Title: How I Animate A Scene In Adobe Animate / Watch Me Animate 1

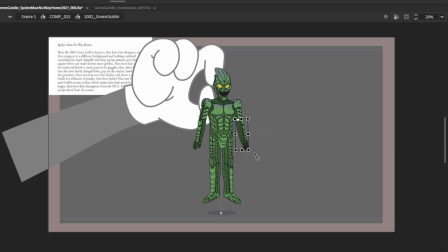[20:37]
So an overshoot is basically, in an animation, it's kind of like you go into a pose, but then you go a little bit further into that pose, and then you back off from that pose. So it's kind of like just an exaggerated version of the initial pose that I did.
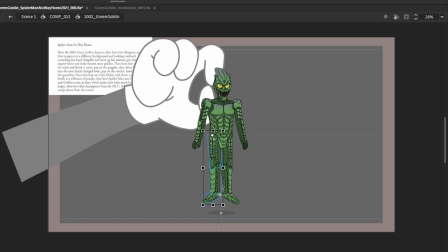[20:57]
Sometimes you can get away with not having an overshoot, but I do find it makes it a little bit more cushiony when watching the animation, and a little bit more pleasurable to watch. Is his leg sliding up there too much? Trying to get the curve to fit in. See how that works.
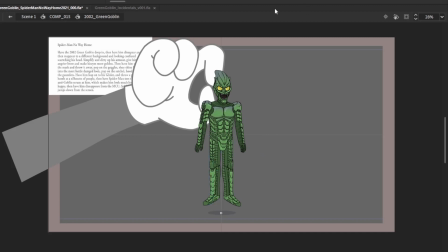[21:17]
Back it out a little bit. There we go. Okay. Right, I'm gonna do a little bit more because he is kind of being held up by that hand, or he will be held up by that hand.
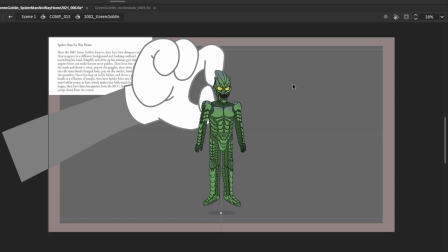[21:35]
So yeah, being grabbed.
So Taking me transport.
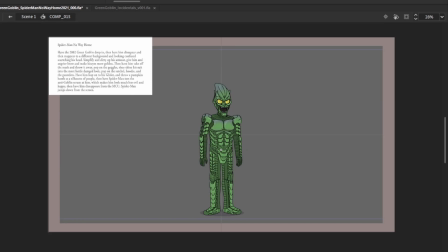[21:42]
So ignore the hand for now. That's not.
Taking me transported. Taking me transported. Taking me transported.
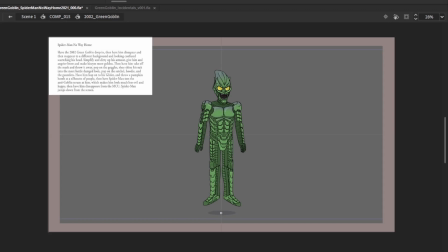[21:55]
Alright. So sometimes before an action, you have something that's called a what's it called? I can't remember. Like an anticipation. Yeah, an anticipation.
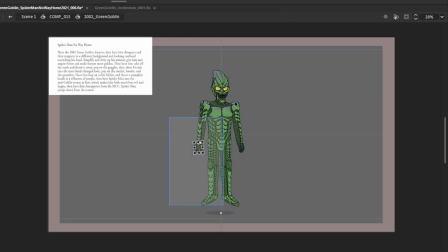[22:11]
So before I'm going to take him off that direction, basically, is my plan. But before that, I'm going to have the hand go backwards, anticipating going into that action. So it's going to be a somewhat bigger action for the hand.
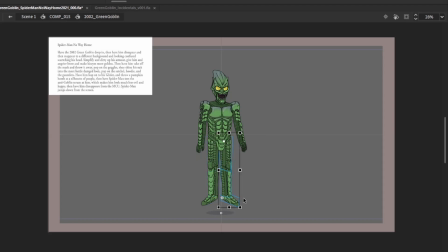[22:29]
So basically, right now, the Green Goblin is a passenger to that hand. Basically, he's a passenger to that animation that's happening to him, and his animation has to reflect that. So he's not the primary animation right now. The hand will be.
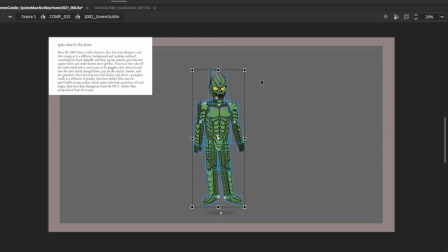[22:50]
So he's going to be taken back. Taken back that way. There we go.
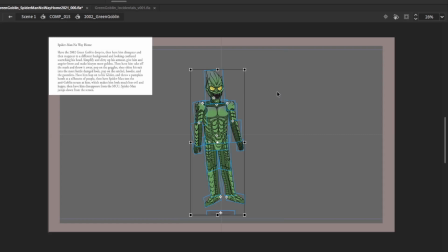And then I should have made another keyframe there, but I'm just going to drag this initial keyframe over to the other side.
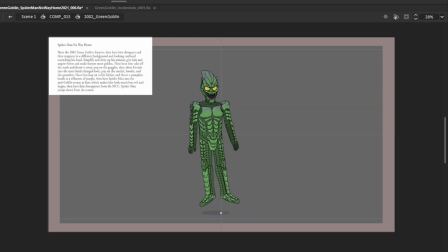[23:21]
Drink some tea. Okay, that's gone there. So even though it's just a reaction, it's going to be just one move for the hand,
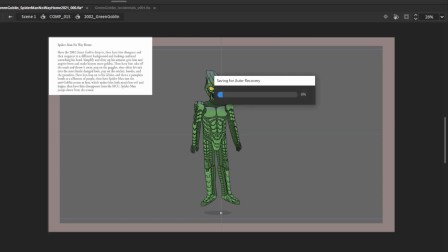[23:37]
but for him it's going to need a settle as well, because it's going to sit there for a second. And he's just going to have to kind of wobble like a bobblehead, is what I want to happen.
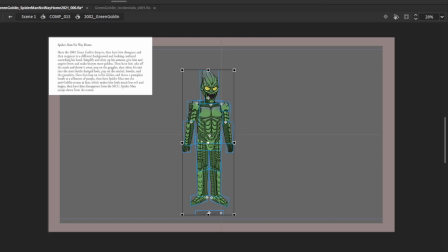[23:51]
So his head needs to more or less stay firm, or at least in the same kind of spot, because he's going to be being pinched on the top of it. But it's going to go over that way. So his arm that way. And then his legs need to react.
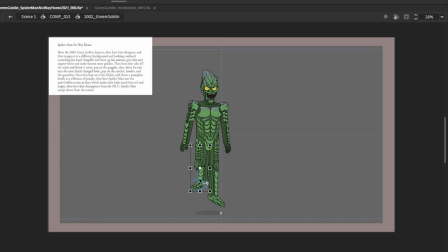[24:11]
So this is kind of just this is like a cushion, but formerly it's called a settle. So he's going to settle into basically the same pose that he had here, but now it's going to be over here. So I think I'm going to change it just a little bit, just to give it a little bit of variety.
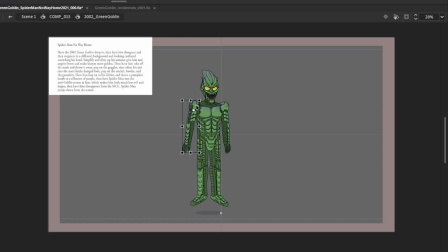So, yeah. And there. Yeah.